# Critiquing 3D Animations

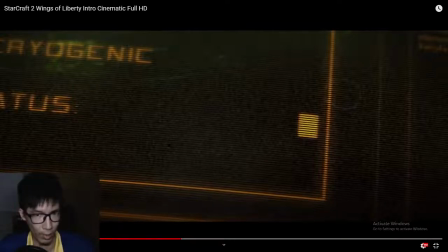Cryogenic means freezing, so is he gonna go free by being frozen? The clue comes from the previous scene over here.
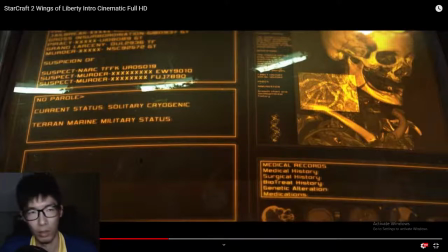Where it's actually listing out the information of this convict, Tychus Findlay. On the middle of the screen over here, Blizzard places the key thing that they want you to read.
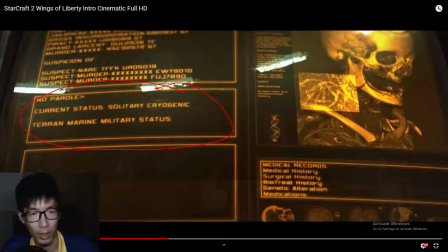Fine, no parole, current status solitary cryogenic. Oh, so that's where cryogenic comes from. Terran Marine military status, later it becomes active over here. But then on the rest of the screen, there's a lot of other, I will call junk detail, like over here.
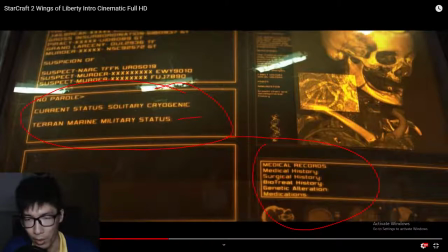Medical records, medical history, surgical history, all this nonsense, and then, wait, there's nothing over here? Then why are you putting that for? When I first saw this scene, the rest of the stuff grabbed my attention so much I didn't actually pay attention to the information here, the important bit of here.
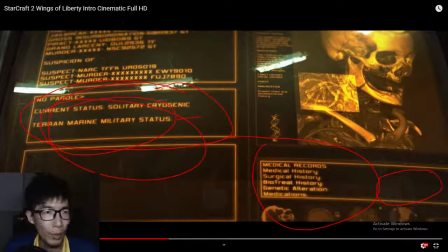I went to read all this stuff, and then when it comes to the scene over here, I got completely confused.
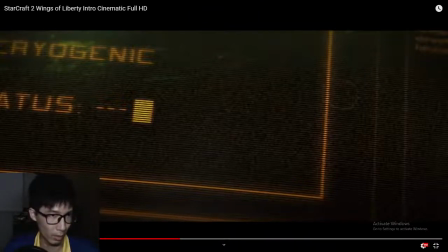I don't know what the heck, why is it cryogenic active?
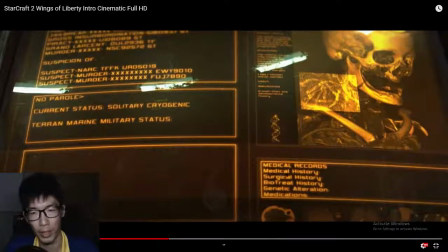So I think over in this scene, what should have been better is probably over here you can do like a heart rate monitor, do a BPM, maybe some pulse nonsense over here, and this I don't know,
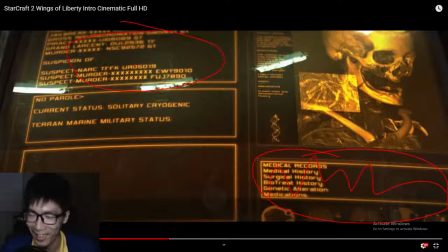you can even put some lorem ipsum text, and I don't think anybody will give a crap about this. But the thing is just that, you see, you can have an empty screen over here. Why not just make this empty as well, Blizzard?
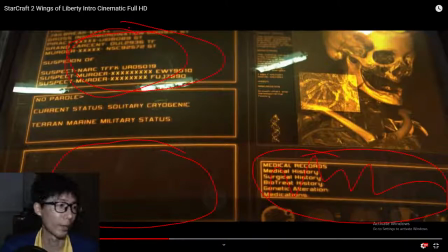So this is something that I would have done differently if it was me animating this thing.
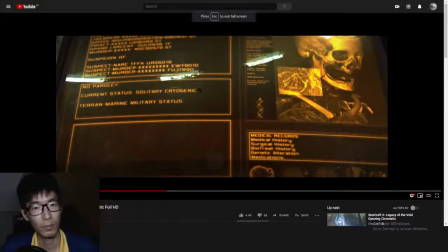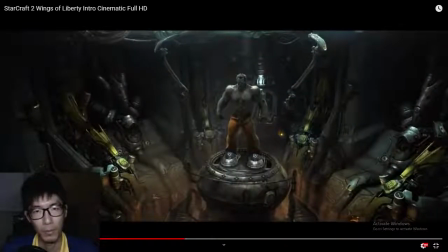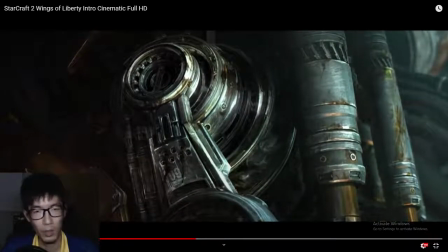Asynchrony, the right side grab his left arm first, and they move a different time.
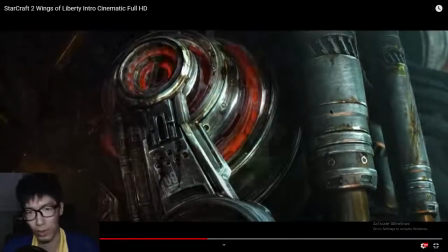Blizzard obeying the principle down to the precise point.
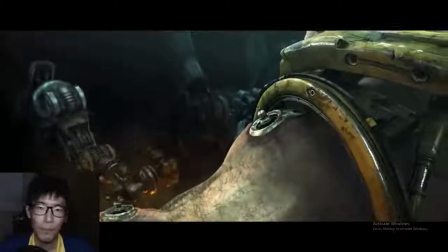Stuff coming up the wall at different timing as well. The back armor goes in his body first before the front.
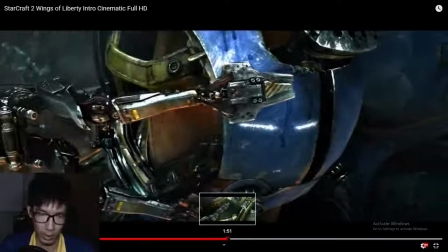And over here is important that you keep,
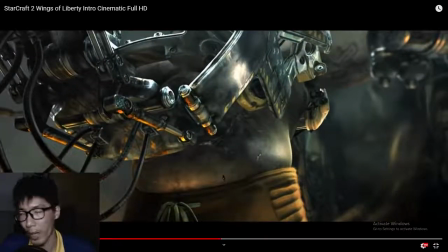when you're animating a human being, never ever keep the guy still, because the human body cannot hold still without moving. One of the major reasons is you have a heartbeat. When your blood pumps, it moves you.
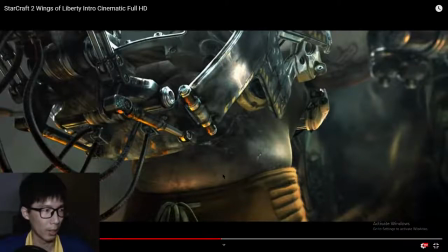Secondly, you have your muscles, which need to contract and I forgot the other word, expand, release, to a different varying degree to actually release tension here and there. So a human body can never keep still.
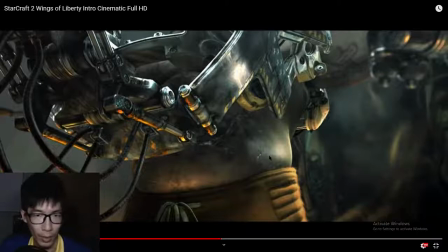Now, if you look at the different parts of Tychus over here, you can see that his body is moving all the time.
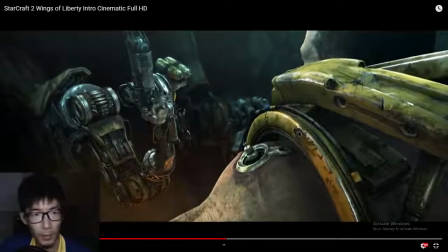His shoulder over here is moving, his head is moving, his jaw here is moving.
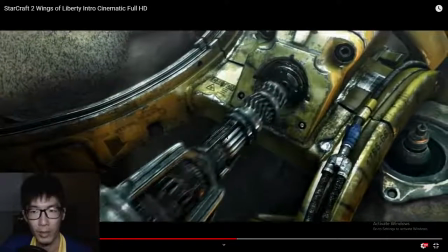You can see he's never still, and his entire body
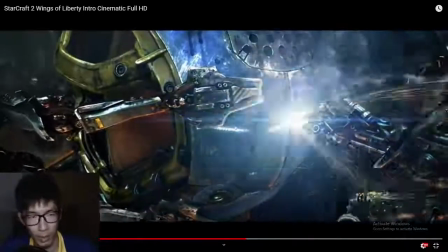is moving, even though he's like being held in the position by the machinery.
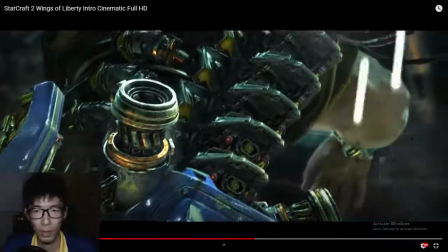His arms here are moving,
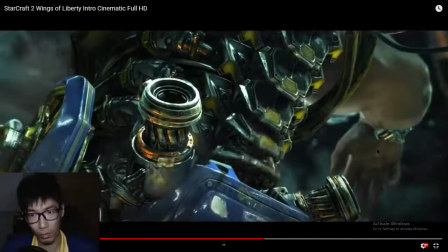arms still moving, fingers moving.
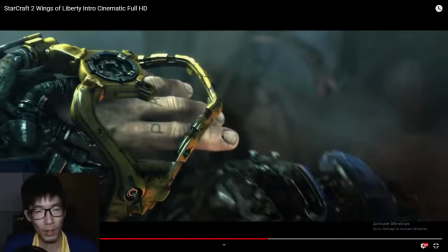Over here would be these fingers moving would be what I call anticipation. So it clues the viewer that something is going to happen in that area,
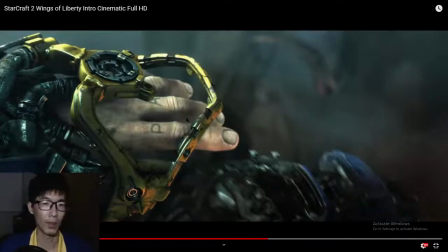and it also gives me the feeling that perhaps Tychus is very eager to want to get into that glove thing that is coming up to him.